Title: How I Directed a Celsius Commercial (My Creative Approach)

Like, I think what blows my mind is that we're all like 15 minutes away from learning a new skill. Obviously, you gotta have some intuition. Obviously, you gotta kind of like meet yourself where you're at. But ultimately, like, look, you just watch this thing for 15 minutes, figure out how to do
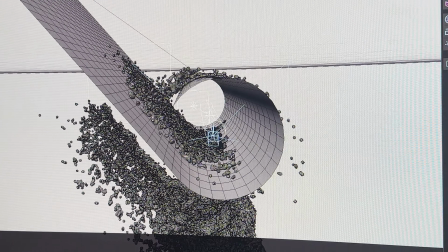[16:57]
this. Oh, okay, interesting. He's using particles. This is going around in a circle, and just he's pushing a camera through it. Got it. Okay, cool. All right, well, if I don't know what I'm doing, I'll just watch the tutorial again.
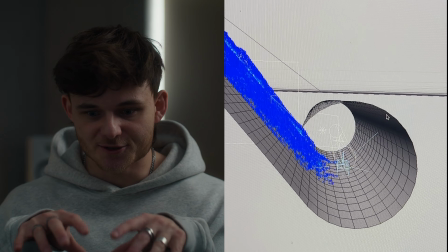[17:08]
So anyway, just locked into it. Went super deep, and here we are.
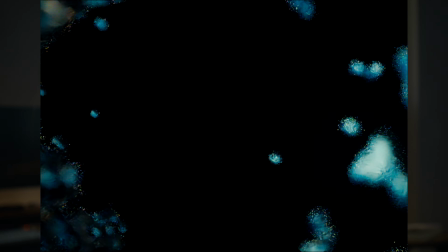[17:12]
Here's kind of our first take at fluid simulation. And right off the bat, I was like, okay, this looks good, but it needs to feel more fluid.
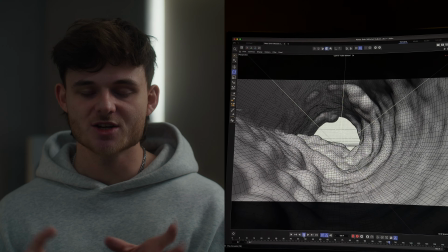[17:20]
Watch some other YouTube videos. How can I actually get this to feel like liquid, right?
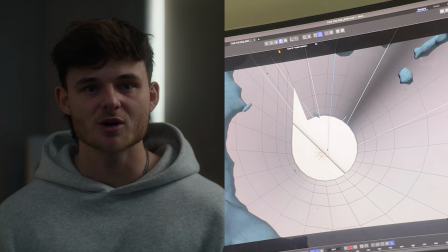[17:25]
How do I need to texture this the right way? And making sure all my export settings were dialed. And it's insane. Here we are, running Octane, rendering out on a Mac. And if we want to, we can just send this to a render farm if we're actually trying to do this the right way. It definitely took a lot of trial and error of just testing, you know, how does this feel? How does the fluid come down and spin?
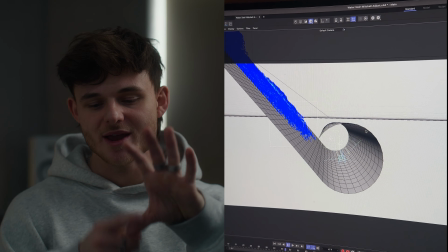[17:44]
Because essentially it looks like a plane and we have the fluid spinning inside of a cylinder
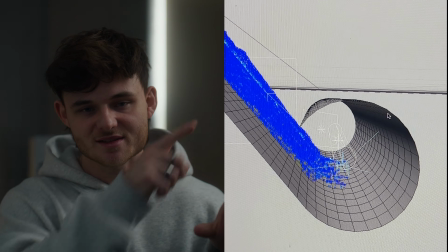[17:49]
and we're using like artificial gravity basically to pull the liquid down and then let it spin.
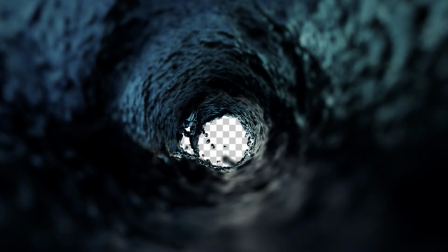[17:54]
And all we need is just a second or two that we can tie into the can because it's pretty dark, it's pretty moody.
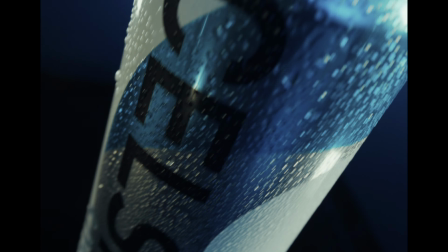[17:59]
You know, you go into the top of a dark can, it's gonna look like you're plunging and submerging into the liquid.
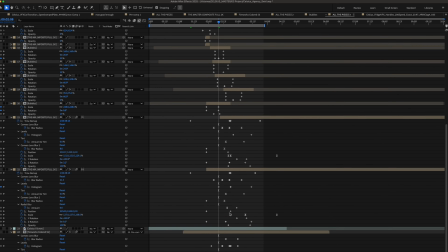[18:05]
And then the last part of this effect was going in After Effects and being able to
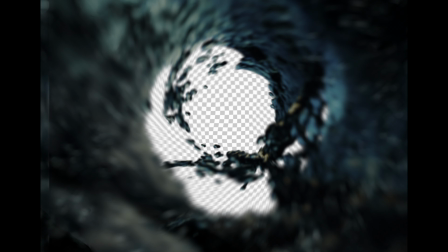[18:11]
position the plane of our FPV shot underneath the can so it looked natural.
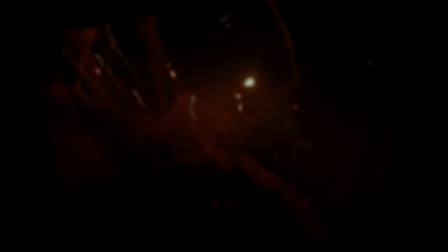[18:16]
If I was really going crazy, I probably would have match moved this shot and then moved to the camera position.
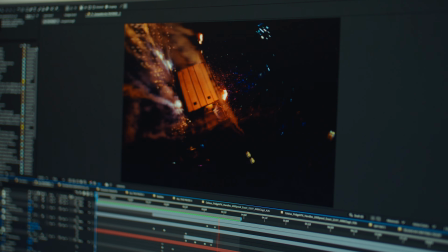[18:22]
But with this one, I did it by hand and I actually got pretty good results off the bat. So I just tweaked it from there and then tied everything together. Just color corrected all the elements. Here it is, splash goes in. We technically have a point where we completely change our orientation from the 2D plane of our plate into the fluid sim shot.
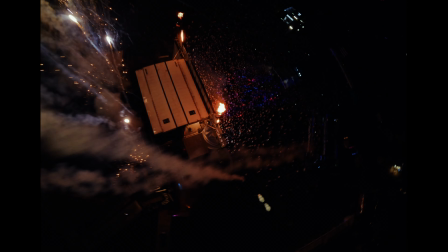[18:40]
And then it's basically just a mask coming into the next shot. Be resourceful. There's so much out there to learn. And I don't know how to do all this stuff. I'm just learning it as I go. And I think that's the beauty of it, right? It's, hey, what can I make with what I have in front of me? We have the luxury here to be able to spend at least a day or two on this and make it look great. And the same thing with the fridge shot. All we need to do was go find some 3D models online of a fan spinning kind of like a computer fan and put it in the back of our fridge shot.
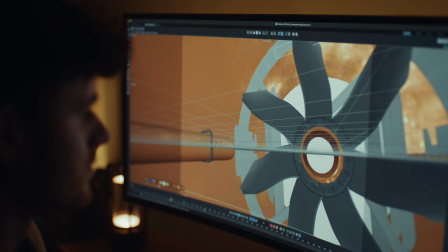[19:08]
And we did the same approach here. No idea how to do this, no idea how to texture these things properly.
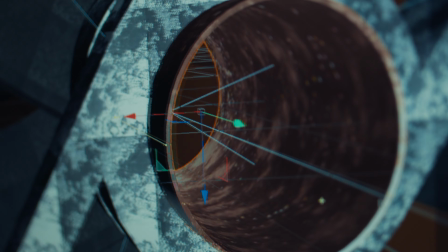[19:13]
Oh, what are we using? Let's just find some Octane materials. Okay, let's go find a 3D model that we can use.
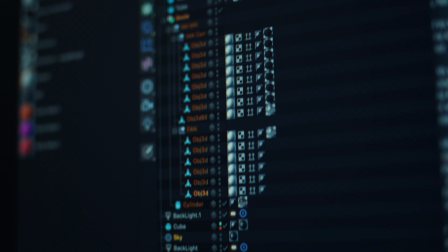[19:20]
Okay, let's use this. And then basically putting all these pieces together, making sure the motion matches. And I think for this one, I actually went into After Effects and did a bunch of point tracking or like the
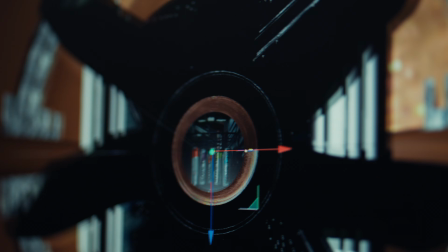[19:31]
3D tracker and then imported that scene into Cinema 4D. So I had a plate that I was looking at and then essentially just exported on an alpha mat so that everything is transparent below it, and then just composited it together, just overlaid the two shots, right? So it's like we have the camera moving through the fan, and then it's just the original shot. I mean, these shots were incredibly fun to take a stab at. I'm incredibly excited by what the team was able to pull off.
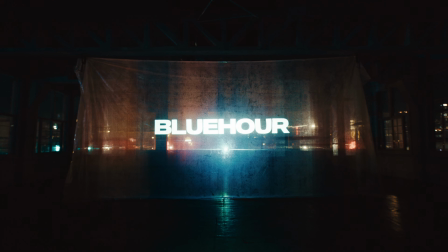[19:57]
Shout out to everyone at Bluehour for backing this production, and Brad for connecting all the dots and actually making this happen with Celsius. This is one of those projects I'm really excited to take what I learned here and apply it to other things. Now I feel so much more comfortable going into a set with an arm and product shots and just seeing how everything connects.
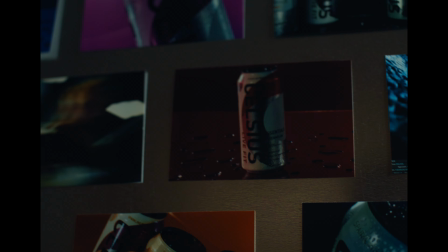[20:15]
No matter what it is, how big or how small the production, you have a handful of constraints, whether that be your resources, your time, your budget. There's always something to be learned. These constraints aren't just limitations, but one of the best parts about any project, allowing us to grow, innovate, create new ideas, and learn new skills. For now, I'm gonna get back to it. I'll catch you guys in the next one.